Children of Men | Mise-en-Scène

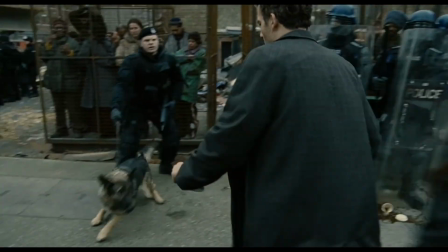(4:08)
The camera gets distracted again, and needs to take a look around.
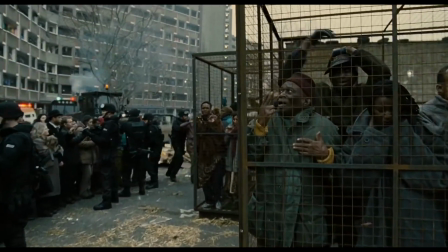(4:12)
And we're shown that people waiting outside the cages are likely looking for loved ones, or just looking on at the horror.
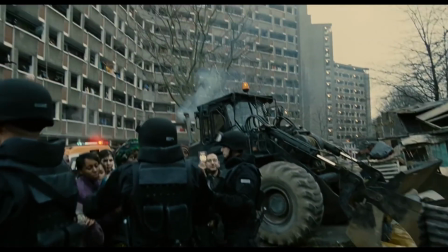(4:19)
The camera pans up, and we're shown that people are just throwing bags of garbage from their windows.
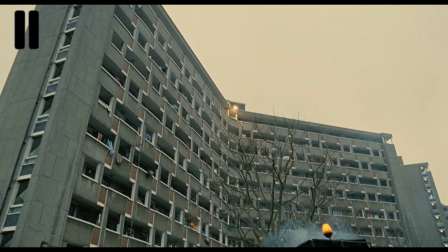(4:24)
Or at least that was my first thought. But the implication that this is happening from pretty much every floor at once shows that this building was raided and these immigrants were torn from their homes,
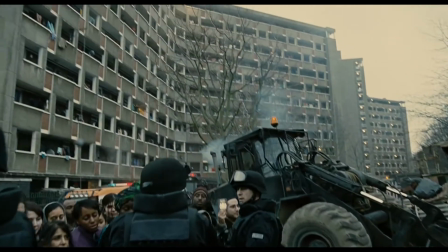(4:34)
here in this building. What's being tossed from these windows are their belongings, and they'll likely never see them again.
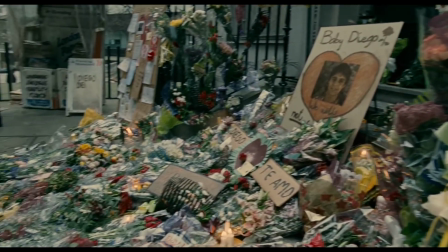(4:41)
We pan over a memorial for baby Diego, the last person born, showing us that many people still hold on to hope.
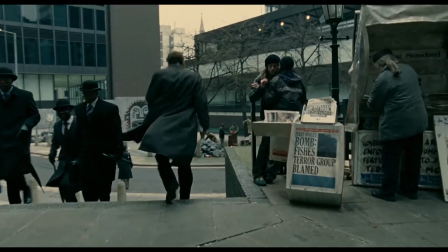(4:49)
There was love and positivity. People cared about him. I'll let you decide if you feel that that is misplaced.
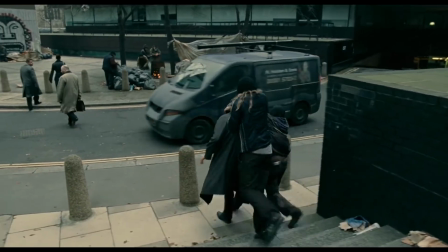(4:56)
When Theo is kidnapped by Julian and the fishes, Julian and the Fishes.
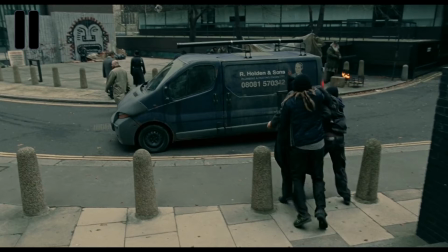(5:01)
That's what I'm going to call my stoner rock band.
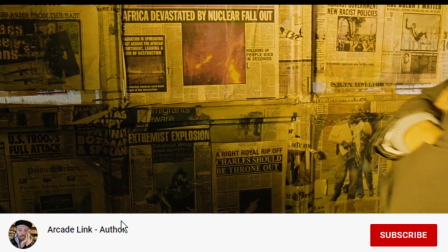(5:03)
We're brought to a room that could have been just a cold, dark basement, but Quaron purposely plasters the wall with newspapers.
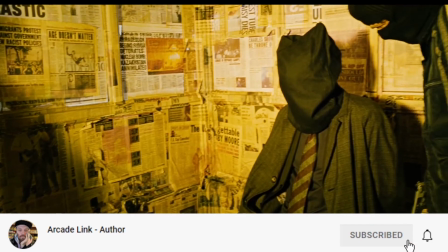(5:11)
This room gives us an immense amount of information.
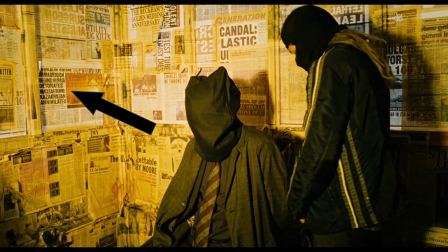(5:14)
Armageddon begins, Russia detonates nuclear bomb, Kazakhstan annihilated, test tube Daisy dies,
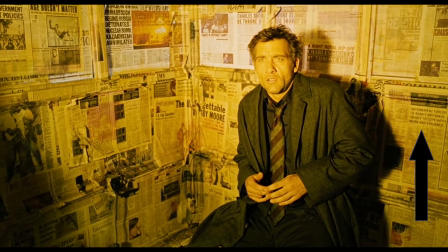(5:22)
chaos in refugee camps, government forced to admit Britain is unable to cope with more Z violence.
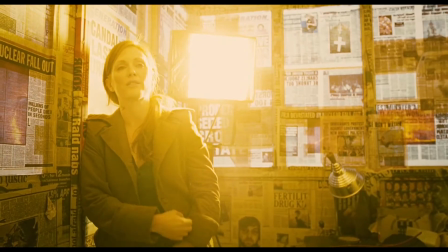(5:29)
I'm not sure what Z is. It could also say Zeo, it's kind of hard to see.
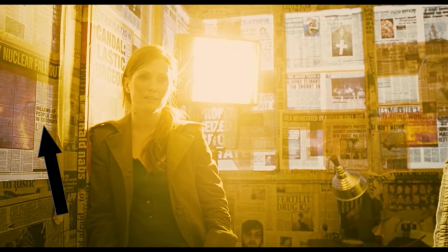(5:35)
FA Cup cancelled, nuclear fallout, millions of people died in seconds, fertility drug kills.
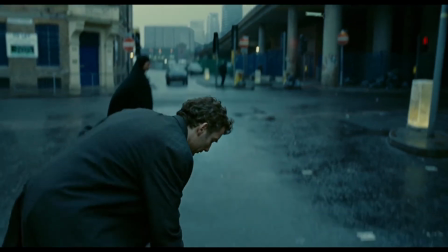(5:44)
Alright, this is about 17 minutes in, and it's going to be the last point I make before this gets too long. This billboard reads, "Avoiding fertility tests is a crime."
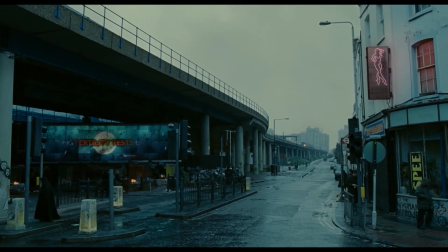(5:53)
So, this is an example of how the world's gone fascist. But it also shows just how desperate things are. Not only is being tested mandatory, it's a crime if you don't.
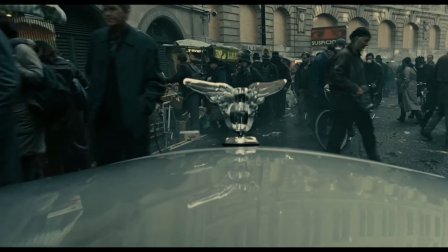(6:06)
Anyway, this was made for an assignment for school, and I'm gonna keep it around 5 minutes, so I'm gonna head out,
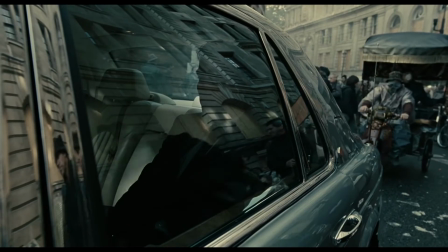(6:11)
but this movie really is a 10 out of 10, even if some CGI is a little bit janky,
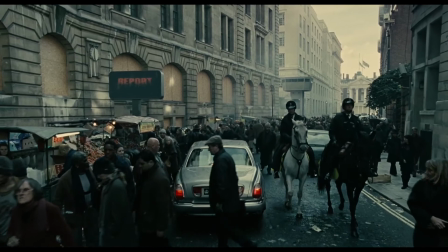(6:16)
so I recommend giving it a rewatch if you've seen it already. It honestly keeps getting better.
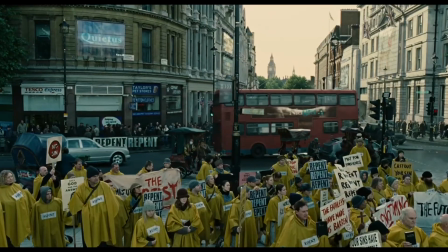(6:21)
Plus, look at all the good puppers!
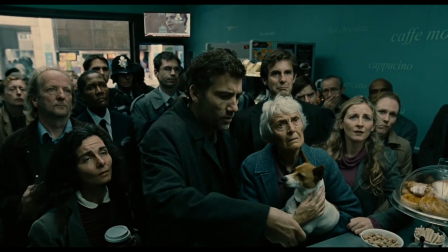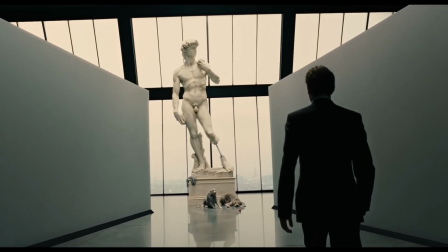(6:32) He has taken away his most precious gift.
So this video was made for school.
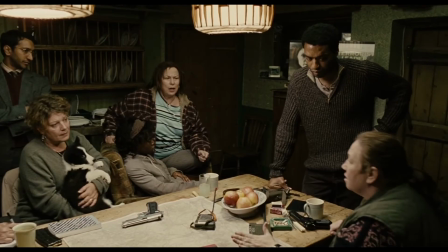(6:36)
I did it across 2 days, and the topic, movie, and length were set for me.
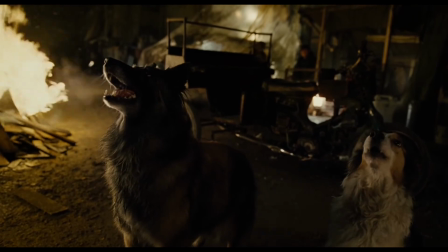(6:41)
I will be doing, I think, 7 more of these, 1 a week, with a week off here and there.
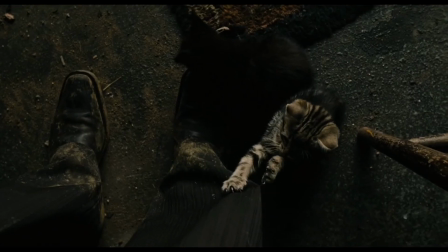(6:49)
Oh, and the sweet beans! After this semester, I'll probably continue doing them, but I'll give myself more time.
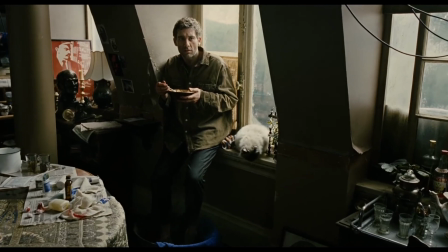(6:58)
Film something I absolutely love, so it will be a pleasure to do them.
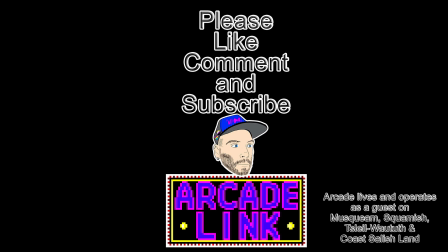(7:02)
But this is primarily a writing channel, so I'll be doing writing update videos as well as other writing related videos. And hell, I'll likely make videos on whatever else I want to as well. Thanks for watching.
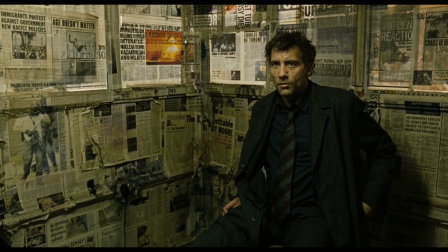(7:17) Please keep using that old photo of you in the posters. What do the police know about justice? Doesn't do you justice.